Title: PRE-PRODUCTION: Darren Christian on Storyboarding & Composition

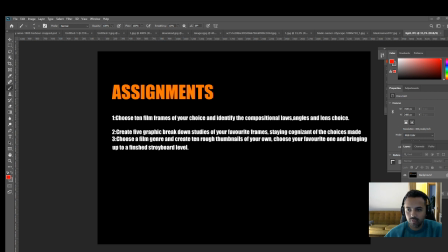[28:37]
So I think let's stick in the theme of Blade Runner and see if we can find a nice image that that will sort of give us some idea of some of the framing techniques.
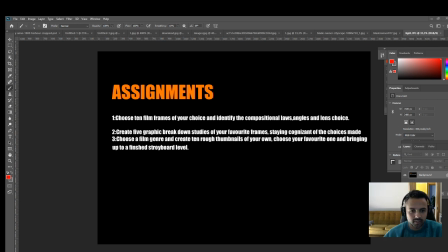[28:57]
So it's getting overwhelmed with all these cool shots. Okay, let's not take too long.
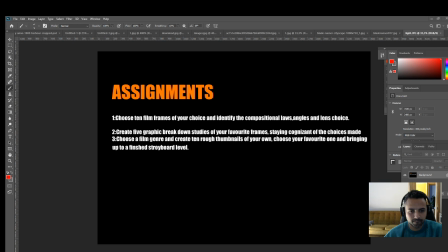Okay, so I think because this is a little bit too overwhelming, let's go back to one of our existing frames
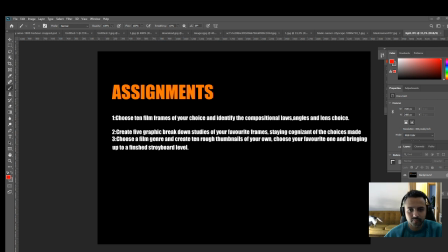[29:32]
and let's pull in
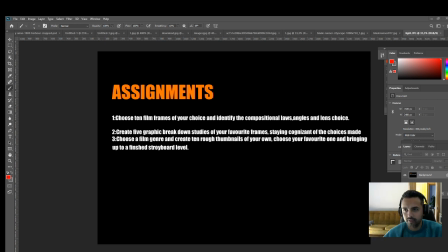[29:48]
okay, so I'm going to pull in a very iconic Blade Runner shot. Sorry for the delay there.
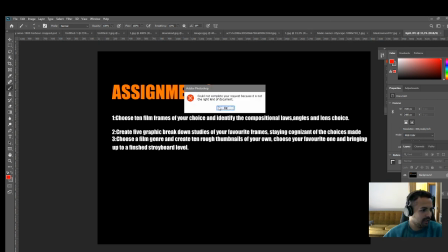[29:54]
and
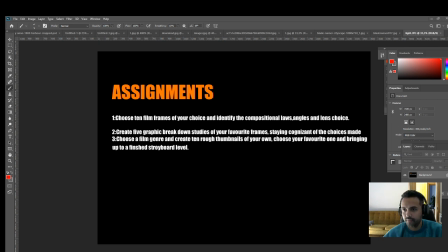[29:59]
and this hopefully we can sort of highlight some of the examples that we implemented. Okay, here we go.
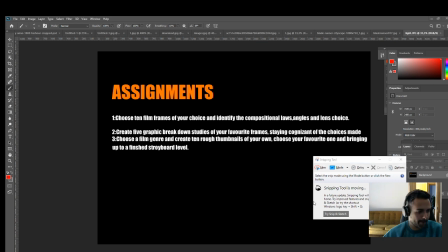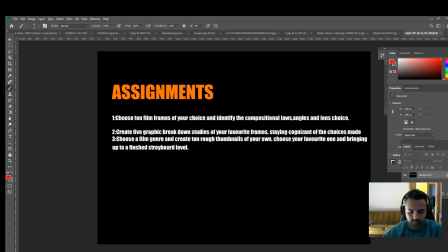Alrighty.
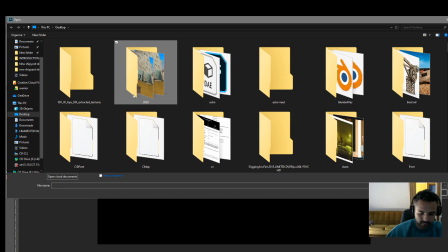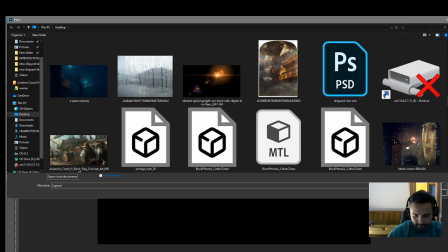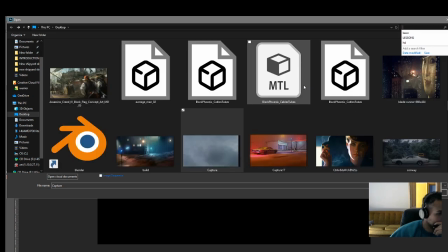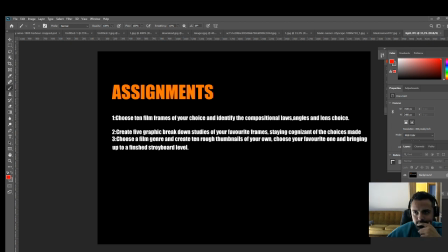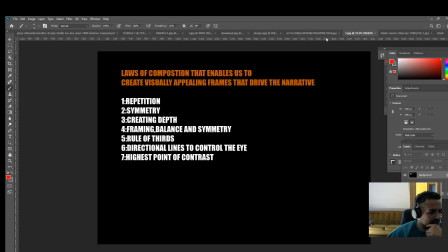[30:50]
Oh, sorry about that. For some reason, it's not coming up.
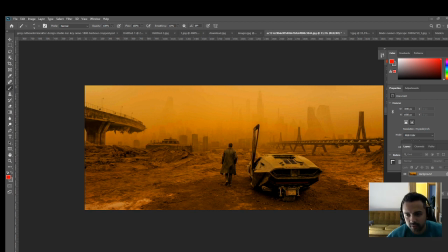[30:54]
Let's just, for argument's sake, let's just focus on this frame because I'm going to be keeping you guys all day eating into your time. Okay, cool. So let's see what techniques are being used here. And I think let's start with, do we see any kind of repetition?
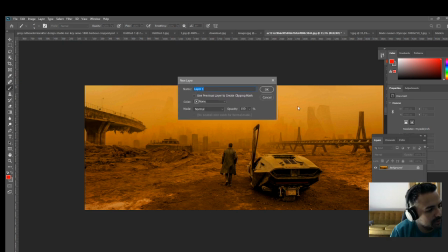[31:13]
I would say yes. There's a great example of repetition here, and we can see it over here
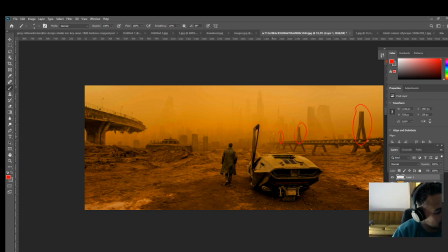[31:22]
with these structures as they go off into the distance, and that is highlighting again for us the depth as well as the echoing shapes, which is again an aesthetically pleasing way of looking at things.
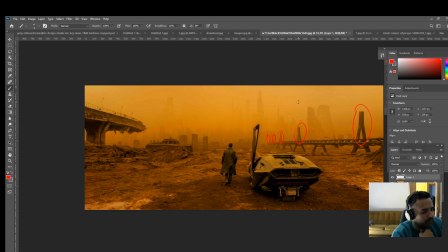[31:38]
So definitely a great example of repetition there. Let's look at our rule of thirds. Do we have anything going on in our rule of thirds? So let's see. It's about a third here, about a third here, about a third here, about a third here.
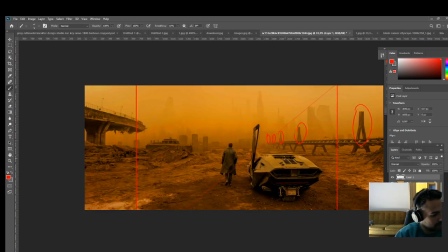So we can see there's a nice point of interest intersecting on our rule of third there.
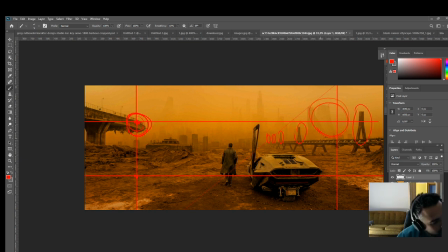[32:11]
Here, proximity of a city in the background, and then over here, not quite there, but close enough to our spinner to make that a point of interest. Here, not much, but nice textures and stuff going on.
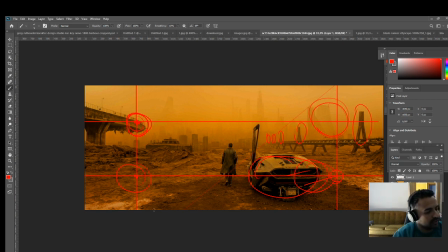[32:27]
We also see the frame is kind of divided into 3 value points, so we have a really dark kind of value here in this section, and as it gets into this middle ground, it softens and gives us a different value,
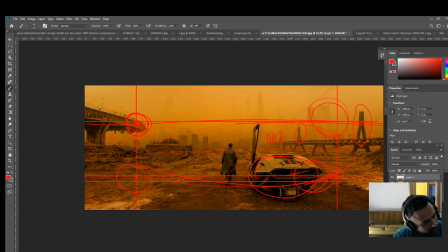[32:46]
and as we get into the top third, we see it's a lot softer. So there you can see the rule of thirds being implemented to create depth again.
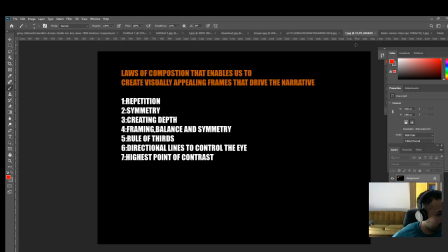[32:56]
Over here,
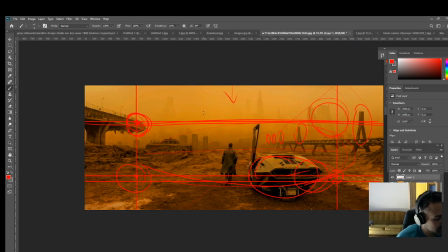[32:59]
on that same point, we see how this dust has completely sort of occupied the city area, and it's softened it and makes it feel very far away. In fact, I actually met the guys who had matte painted this, physically matte painted this.
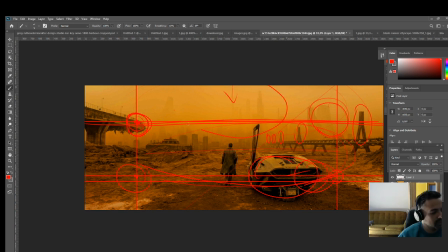[33:16]
So this background, believe it or not, this section here is actually a painting on a wall, and this area here is your existing set. So here we can see how it softens and goes into the distance over there.
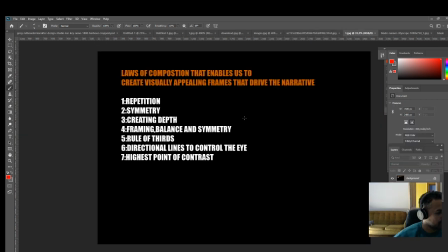[33:31]
Great example of that. I've covered the rule of thirds, covered creating depth.
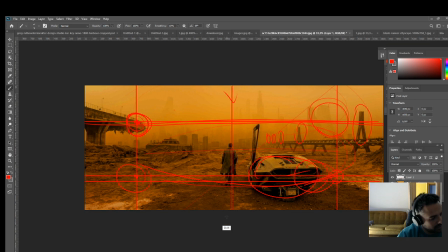[33:38]
Symmetry, again, we can see our main character is directly in the middle there. So it's a nice sense of symmetry. We got a symmetrical feeling of that structure there as well as that structure there,
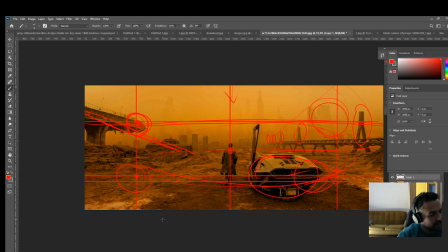[33:53]
which creates a nice balanced symmetrical image. Yeah, a little bit of a mound there, a little bit of a mound here. So again, we're looking at a very balanced and harmonious image.
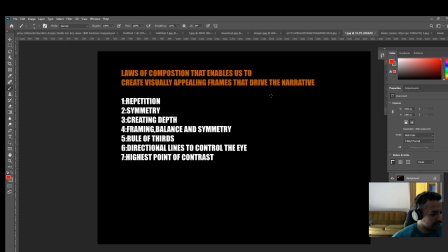[34:07]
Then directional lines to control the eye.
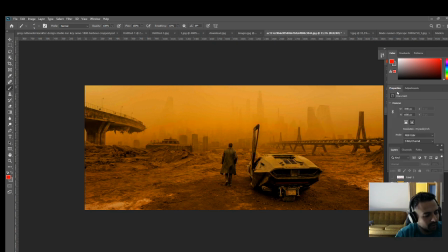[34:11]
Yeah, so again, we can see that our protagonist is obviously, what is his intention? You know, his intention is to go somewhere, he's looking for something, so where might he be going?
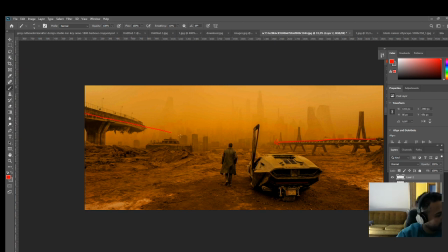[34:24]
And by using these directional lines, we are implying that he might be going somewhere over here. So his spinner is pointing there. This line in the ground is creating a line to point there. These little shadows, little change of values, another one here, another one here.
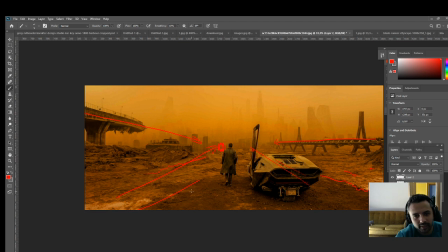[34:42]
All of that you may think is happening by accident, but in fact, it is all conscientious storyboarding voodoo cinematic compositional voodoo that is gonna sell your frame and sell your story. And these are the techniques that are gonna help you.
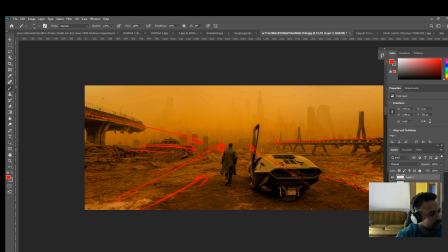[35:02]
So this is a really nice example of how using directional lines um, in a frame can work very well, and how it's designed to puppeteer you, to control your eye of where you want to be. Harrison Ford is over here somewhere. So there he is, just waiting on him.
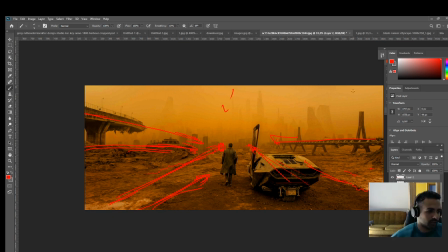[35:21]
Okay, cool. So I think that's a good example, at least, of using directional lines to control the eye. Highest point of contrast, very simple one. Let's have a look. It looks like this area here could be the highest point.
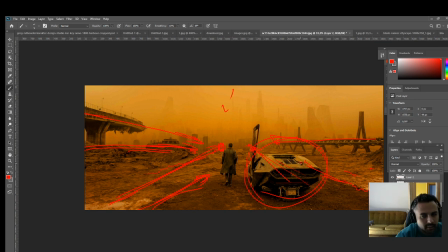[35:37]
So our eye will go there first. But something I didn't highlight is sometimes there's a flow of how the eye works. So even though this is the highest point and your eye is going to gravitate towards this area first, there's going to be a hierarchy of where your eye goes.
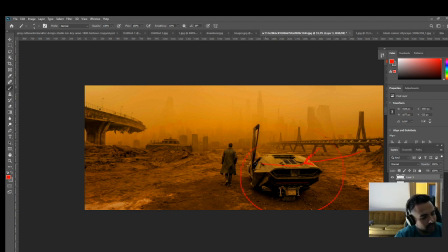[35:55]
So we're going to be looking at that, and then the first thing we're going to look at next is Mr. Gosling over here, which is also very high. He's also very contrasted against this area. Really dark jacket against really light sort of area there. So there's a hierarchy, and again, the eye is being controlled.
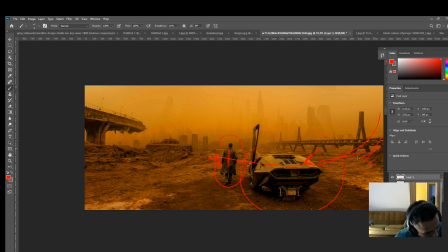[36:14]
It flows, even that little section there is making it flow across over here, right into that section. Bang! Maybe we start looking at this area afterwards, and then start looking at that area.